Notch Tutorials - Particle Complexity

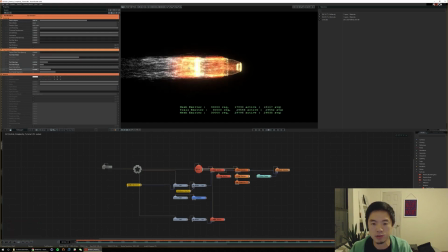(37:04)
So as you can see, there's a lot of fiddling to figure out where's that sweet spot that you want to hit of visual appearance. And you know, to maybe make these trail emitters a bit more interesting, I don't think they necessarily need this trail render.
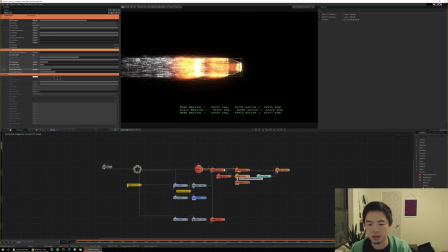(37:19)
So similarly, we can use that same input to tell it only render trails for our mesh emitter, not for our trail emitter here. So you're already seeing like quite a stark difference between our trail emitter and the particles that are actually on our bullet.
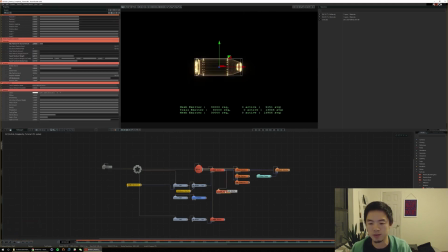(37:33)
And then to go take it a step further, we could even give our trail emitter here a separate attribute shading. So if I make a duplicate of that, I could create a new attribute shading that only our trail emitter is affected by,
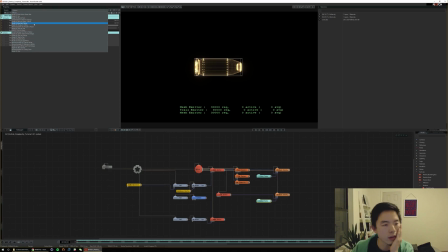(37:48)
and then give it a different color ramp. I'll pull down my preset here and, you know, maybe choose like a different color scheme for it. Like, that was not quite right. Oops. Maybe like, let's see, purple to yellow perhaps.
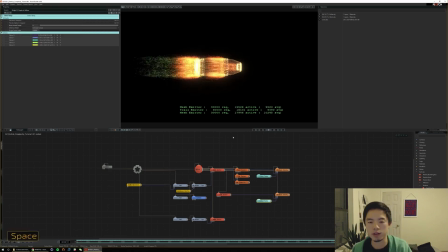(38:04)
You know, that's kind of like a very opposite color that I think is kind of cool. And again, we can play with this normalize life a little bit to select more within that range what colors we want. So kind of, I like this dark teal purple. It's a cool effect.
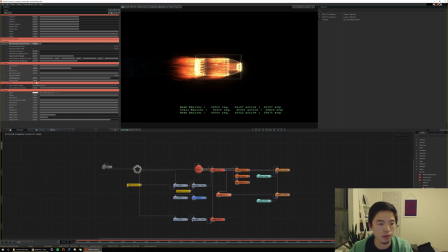(38:21)
And you know, I might decrease this max particles count even further and lower our emission rate a little bit so it doesn't emit as quickly. So you just get a little less and it's more of like this effect lasting afterwards. And what I might do is,
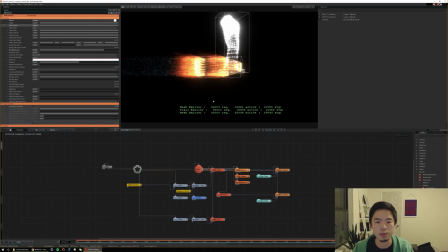(38:37)
because this one's only points and line connections, is looking a little faint, so I might bring the points and lines back up and then lower the trails a bit. So there's a lot of back and forth that you're going to do here, and that's why it's important to kind of visually organize your graph in a way that's really fast to navigate through it and make changes as you go.
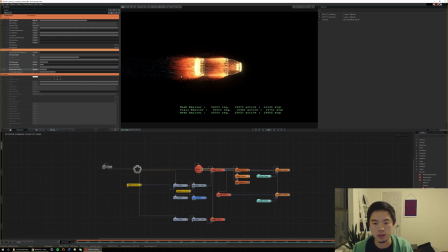(38:56)
Right, so I think that looks pretty cool.
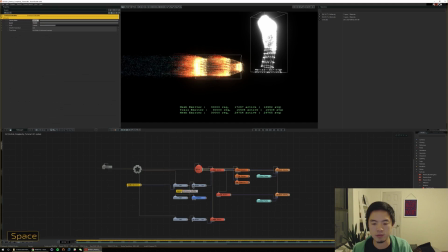(39:03)
And you may, again, as you fiddle, like, maybe I want this to spin even faster. Maybe even a little bit more. Oops.
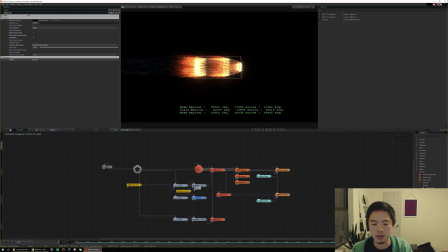(39:20)
What did I do? Control Z. Make this spin a little bit more. There you go. So now it's really spinning. And I think that's a pretty cool effect. I'm going to do a little more fiddling here.
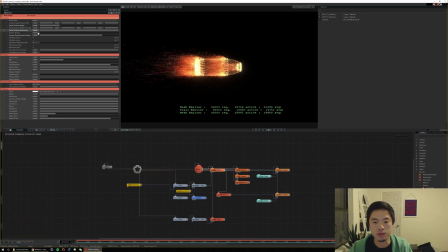Okay, so now, you know, as we layer more things like this trail emitter, we're starting to get a really large amount of complexity And I think it really makes this bullet and this visual stimulus here quite interesting.
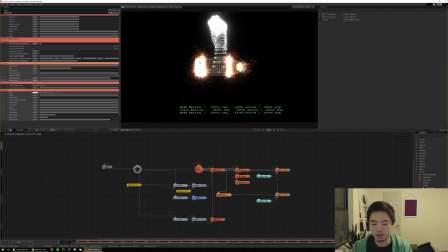(39:58)
So now we have our bullet, right? Let's look at our hand.
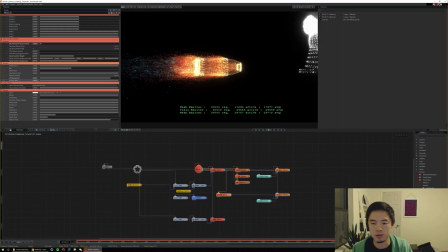(40:03)
We'll let this bullet reach its end position here. And if we jump back into our orbit camera, we can kind of move our orbit by doing Alt, Shift, and drag. And so I feel like we need to position our hand so that its palm is actually catching this bullet.
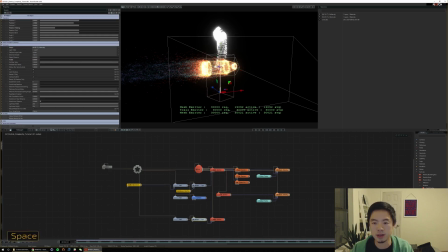(40:20)
So if I move this hand down in Y so that the palm is in this region, I think the hand also needs to be a little bit bigger. So maybe I'll double its size right off the bat and move it down even further.
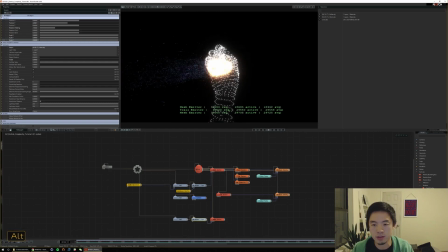(40:42)
Right, so our hand right now, you can see, is actually using some of the same point and line connection renders. I think I'm going to make a new set of these for just our hand mesh emitters.
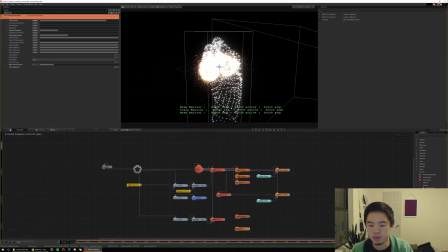(40:59)
So if I take these two and duplicate them, I can first, in our original two, tell it only render on, I'm going to select both our mesh and trail, only render on the bullet stuff.
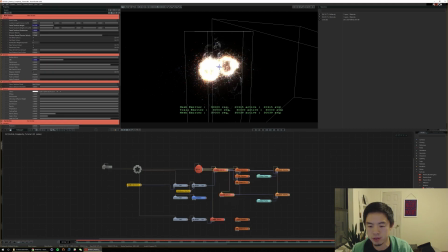(41:13)
Oops.
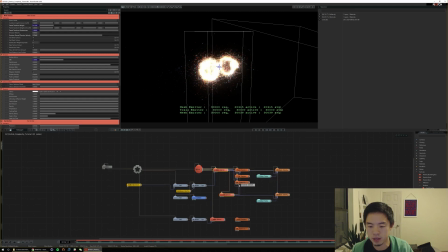(41:15)
Right, you see it just connected those to our rendered emitters here. And then for these two new ones, I want these to only render our hand.
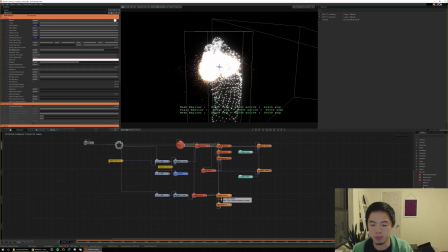(41:25)
And you have to be really careful when you go through, and as you start using rendered emitters or affected emitters, you have to be very specific in telling them, okay, these two new ones only affect the hand. These three original ones only affect this bullet.
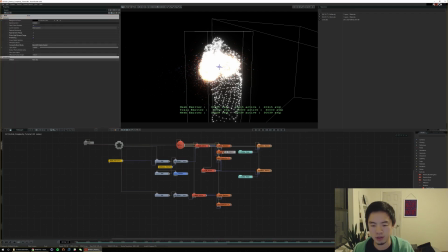(41:40)
And within this bullet, only the point and line connection affect the trail, and this trail only affects them, or the point and line connection affect both the mesh and the trail emitters. Whereas this trail render only affects the mesh emitter and not the trail render. So it starts to get a little bit confusing. You can obviously outline some of that in comments,
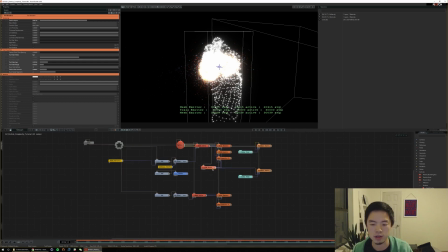(41:57)
but part of this is just going to be knowing your scene and visually organizing it in a way that is easy to parse through so that people can hover here and figure out, oh, okay, it's these two. Hover over this one, you know, and be like, oh, okay, it's the mesh emitter. So there is inevitably going to be a little bit of digging that's going to happen if you hand any complex particle system file off.
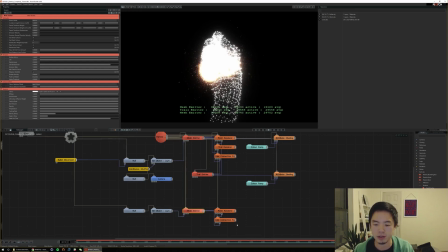(42:16)
But by separating these, you have a lot more control in terms of what you can do per object. You know, so similarly, I might make a new attribute shading for the hand.
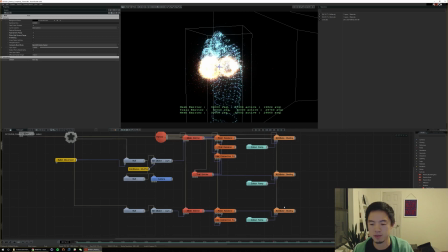(42:31)
And again, just remember to be very specific with affected emitters. So let's pick a different color scheme. Maybe this ice preset I have here is kind of cool. And I might shift this again towards like a lighter, brighter tone. We're going a little bright today.
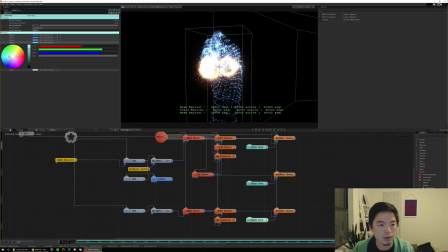(42:54)
And you know, you can see you can spend a lot of time picking colors. It's so much fun. You can make your whole system, then just start playing with colors to see what effect that has on how your scene looks. And so I really picked this color just to get some nice contrast between our hand and our bullet.
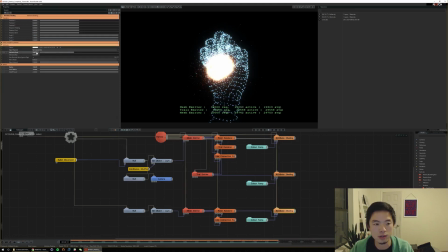(43:11)
And again, you know, play with some of these settings to tune within that color curve where you want your attribute shading to sample from.
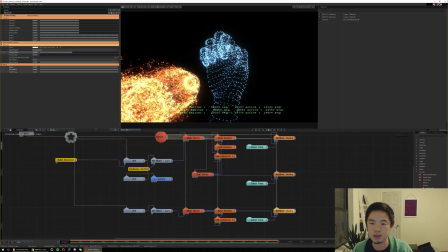(43:19)
So I wanted some of the teals that are mixed in here.
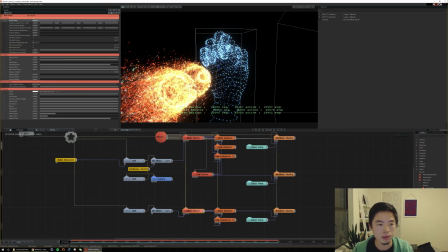(43:23)
And you can also, again, play with, for instance, polygons, right?
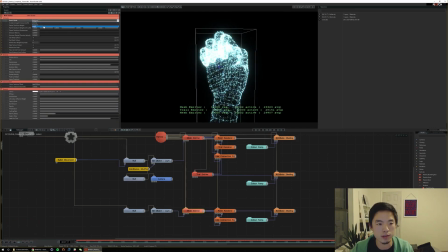(43:29)
Or edges to see what effect that has on appearance. I kind of, again, I really like this vertice thing today. Usually I like polygons, but this I think gives a really clear sense of form. And you know, you can already start to see some cool camera angles we might be able to pick out later.
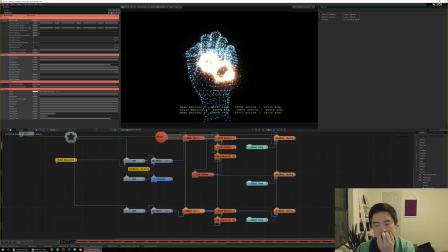(43:47)
In general, when I animate, I like to sort of construct my scene first before looking at any camera angles or trying to animate those items. So, you know, we have our hand here, and I think when the bullet hits, we want this hand to sort of explode outwards, or else it's kind of boring.
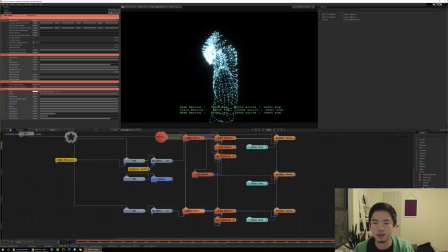(44:04)
So now we can start to look at effectors, right? I think the easiest way to have this hand explode from a center point is to create an effector where the radius slowly expands outwards or quickly expands outwards and causes the hand to explode.
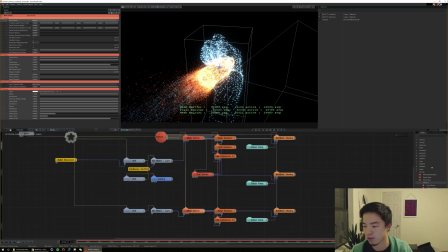(44:18)
So as we're thinking about that effect, like what is the right effector to use, right? You could certainly look at an explode effector. You could also use, I would think, a force effector. I don't think a velocity effector would be the greatest because velocity effectors tend to move at a constant speed,
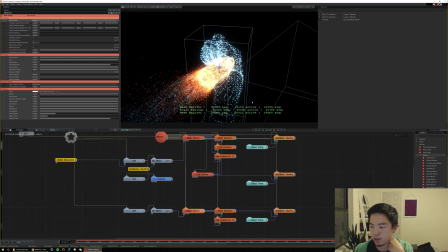(44:35)
whereas we want a very rapid acceleration and not an instant velocity change because it takes time for these particles to accelerate and reach full speed. So I'm going to just use a force effector. You can certainly try and experiment with other types of effectors.
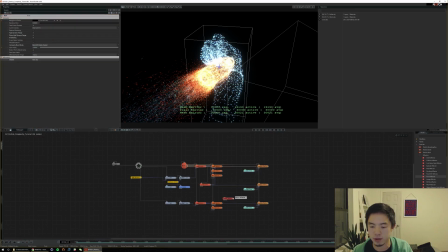(44:50)
There probably isn't a right answer in a lot of scenarios, just preference. So I'm going to create this force effector, and just a reminder that, again, you have to use the affected emitters if you don't want it to affect other things.
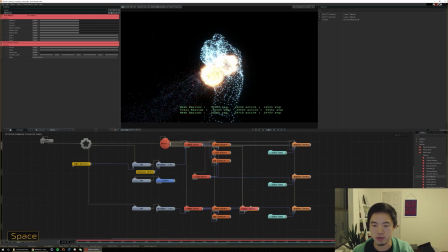(45:05)
So I'm going to link in just our hand for now. And for this force effector, you'll notice that right away you don't see an effect.
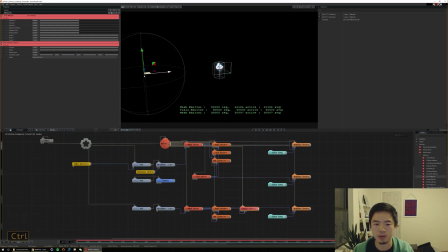(45:14)
And part of the issue right now is that our force effector is back here by our origin, whereas our hand is way over here.